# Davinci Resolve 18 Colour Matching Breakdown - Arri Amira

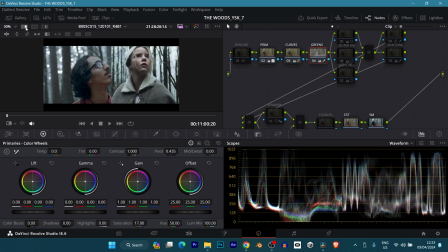(6:46)
now let's not forget the reference clip now you can see
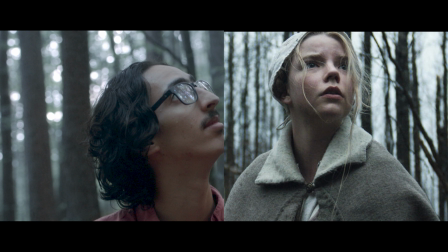(6:51)
we are getting close to the look of the uh the reference now this is where i would explain why
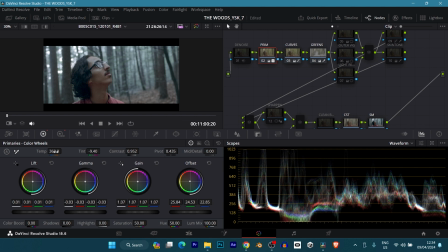(6:59)
i made my uh color temperature to be way way warmer than it should is because when i was keying out the greens it didn't really stand out it was looking a bit bluish and i wanted to make it like really really green and warm so that the key can actually
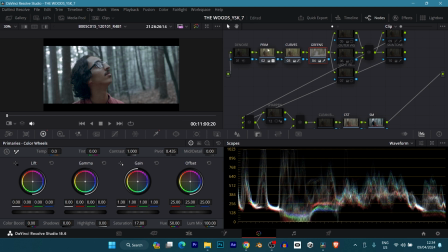(7:16)
work so i made it warmer here so that's why it's 360. so now that we have this it's looking good and uh the next thing i did here was just lighting basically this i called my inner vignettes and
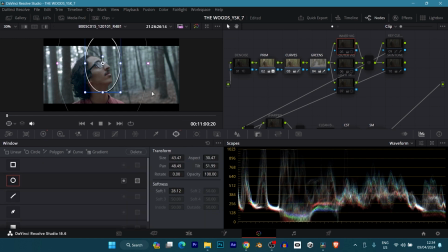(7:31)
i usually use it for the face just to bring the face out a bit i feather it and then i do my outer vignette now this is to darken the edges basically and give it this cinematic look in quotes i
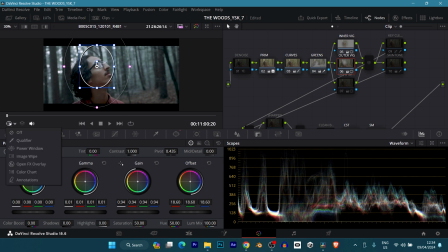(7:48)
don't like using that word cinematic well yeah this is to give it a cinematic look i'm going to turn this off now so you can see it before after quite a very very very big change now this could have been done in while they were shooting but you know you don't always get
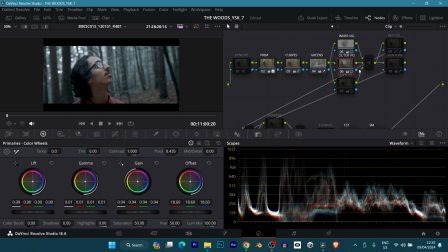(8:05)
what you want so now i'm doing it in post before after now technically you can stop here and you can call it quits and you're good but i wanted to go a little bit further just a little bit and now i added my light remap and for this it's still the same thing
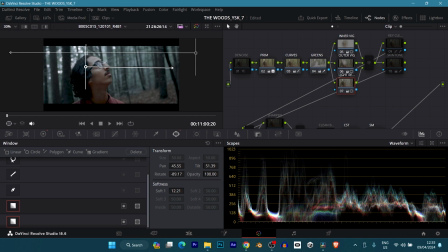(8:21)
but this time i didn't use the uh circle window circle power window i just used a gradient power window because i wanted like a gradation from light to dark from here to here and from here to here left to right right or left so i wanted this place to be darker and here
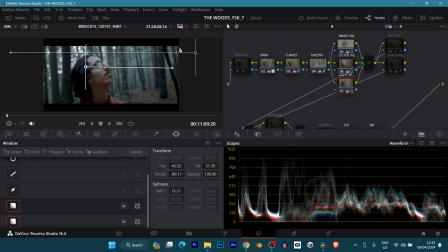(8:39)
to be brighter because that's direction he's looking at and that's the direction the light is coming from so i wanted that soft gradation that's why I didn't really use the circle power window.
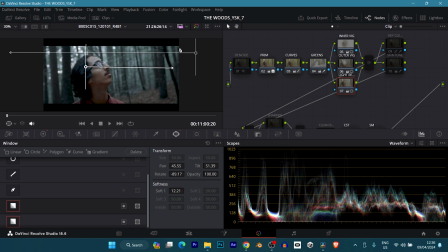(8:52)
Now, technically, you could have done it with a circle power window and just feather it out, but it doesn't give that directionality and gradient I was looking for. So once I did that, this is what I did here in my primary wheels. I just moved around the offset to get it to the look I'm looking for, I'm going for.
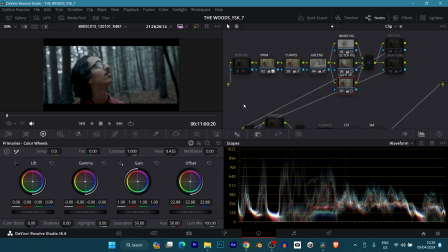(9:10)
i'm going to turn that off again so the next thing i did is my key cleaner so practically when i keyed out the greens here i was still getting a bit a bit of uh on keyed edges so this key cleaner just
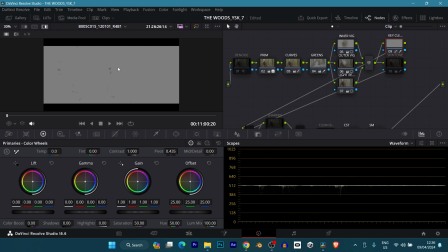(9:28)
basically took out those little greens that were left yeah
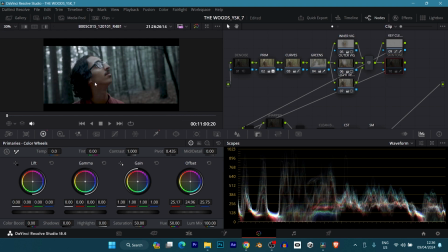(9:35)
and then the next thing i did was my skin tones now if we look closely here you can see that his skin is
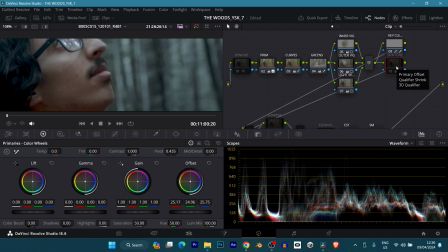(9:45)
desaturated and it's kind of giving this one dimensionality to the whole image i just wanted to separate his skin out from the background color so that it looks a bit more natural and this is it you can see there's a bit of green just slight green tint to it so i just took
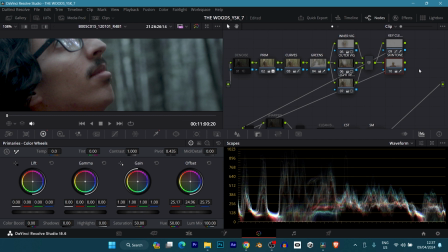(10:03)
it out and made the skin tone more uh nice looking now
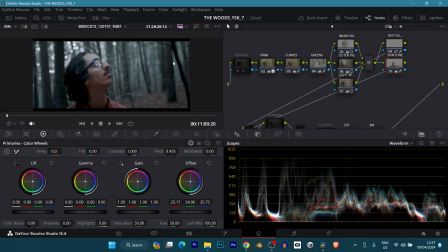(10:09)
if you want to you can push it further and even make it a bit red a bit pink to bring more life to it but i just wanted to stop there so nothing that much you can see and then what i did next was sharpen
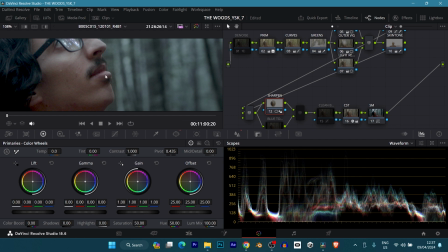(10:27)
here and it was just his face i sharpened before after just little very little difference and i did that with my power windows circular power window
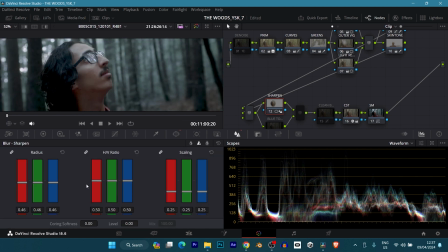(10:38)
and then in my blur and sharpening i took my radius to 40s the lower it is the sharper you can see it here the
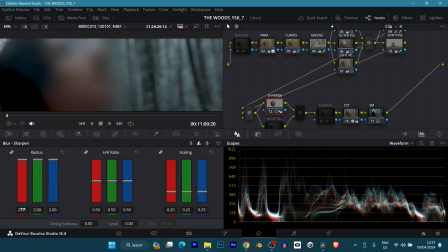(10:48)
lower it is the sharper the higher test more blurry it is so this
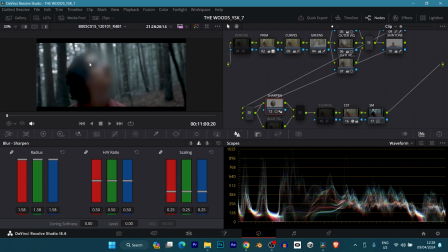(10:54)
is funny so i'll just undo that and go back to photosys so i did not track this because if you play the footage you can see that his hair didn't really leave
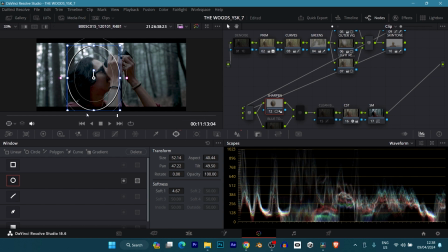(11:04)
that uh framing so there was no need for me to track and
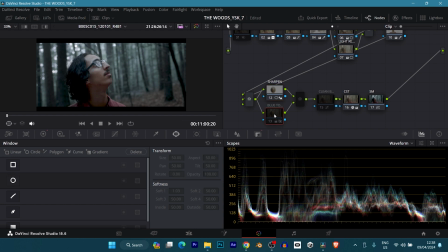(11:12)
now the next node this is where i would call it a look node I just labeled it blue tone or technically it's a look node and this just gives the oomph I would say that's the bit of stylized look to it now we are I
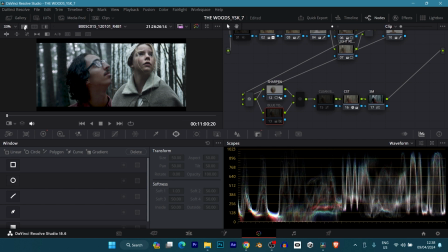(11:29)
would say at this point we have technically gotten to or technically matched
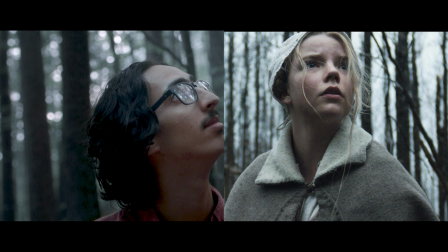(11:34)
the reference clip as you can see we have matched the reference clip but I just
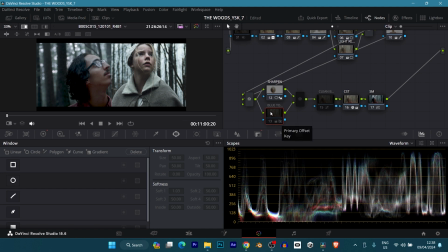(11:39)
wanted to go even further and add my own style to it and the way i did that was with my color wheels and my offsets i just pushed a bit of blue to it let me turn it on bam i'm going to turn this off so you can see it better before after
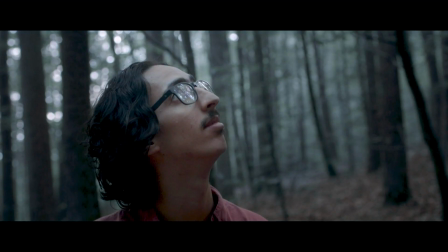(11:56)
make it full screen before after now
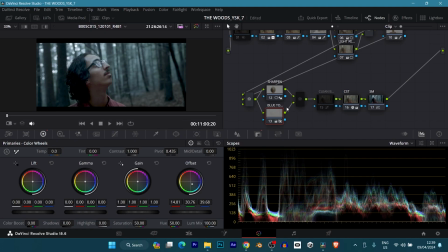(12:01)
both of them are good you can stop anywhere you want to be honest i like this too and i also like this so whatever you want just stop and then i clean my blocks even further because adding this blue to it just gives a bit of blue to the hair adds a bit of blue to the shadows and dark so i just cleaned it up
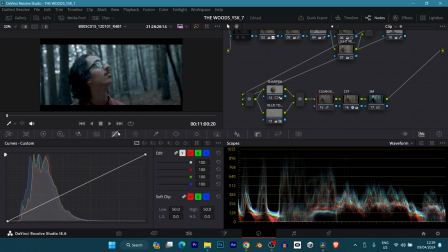(12:21)
a bit and the way i did that was with my curves where is it
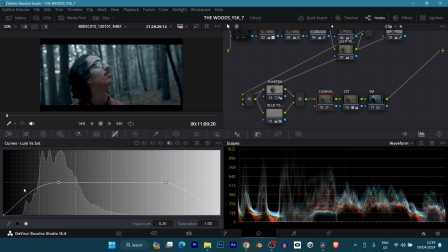(12:27)
yeah let my visual saturation so basically i just desaturated the blacks and the whites so that i can get true blacks and true whites and guys that is it this is the whole color grade. It's quite simple actually.
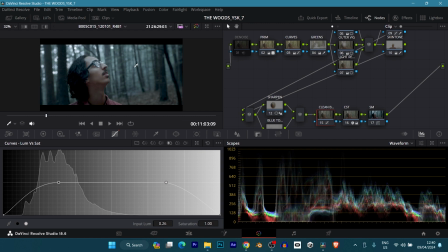(12:43)
For the next color grading tutorial I'm going to make, I'm going to use a clip from this film and this time I'm going to color grade it in real time so that you can see every slider I'm moving and you can basically get a better grasp of what I'm doing. And thank you guys for watching. I am Diocris.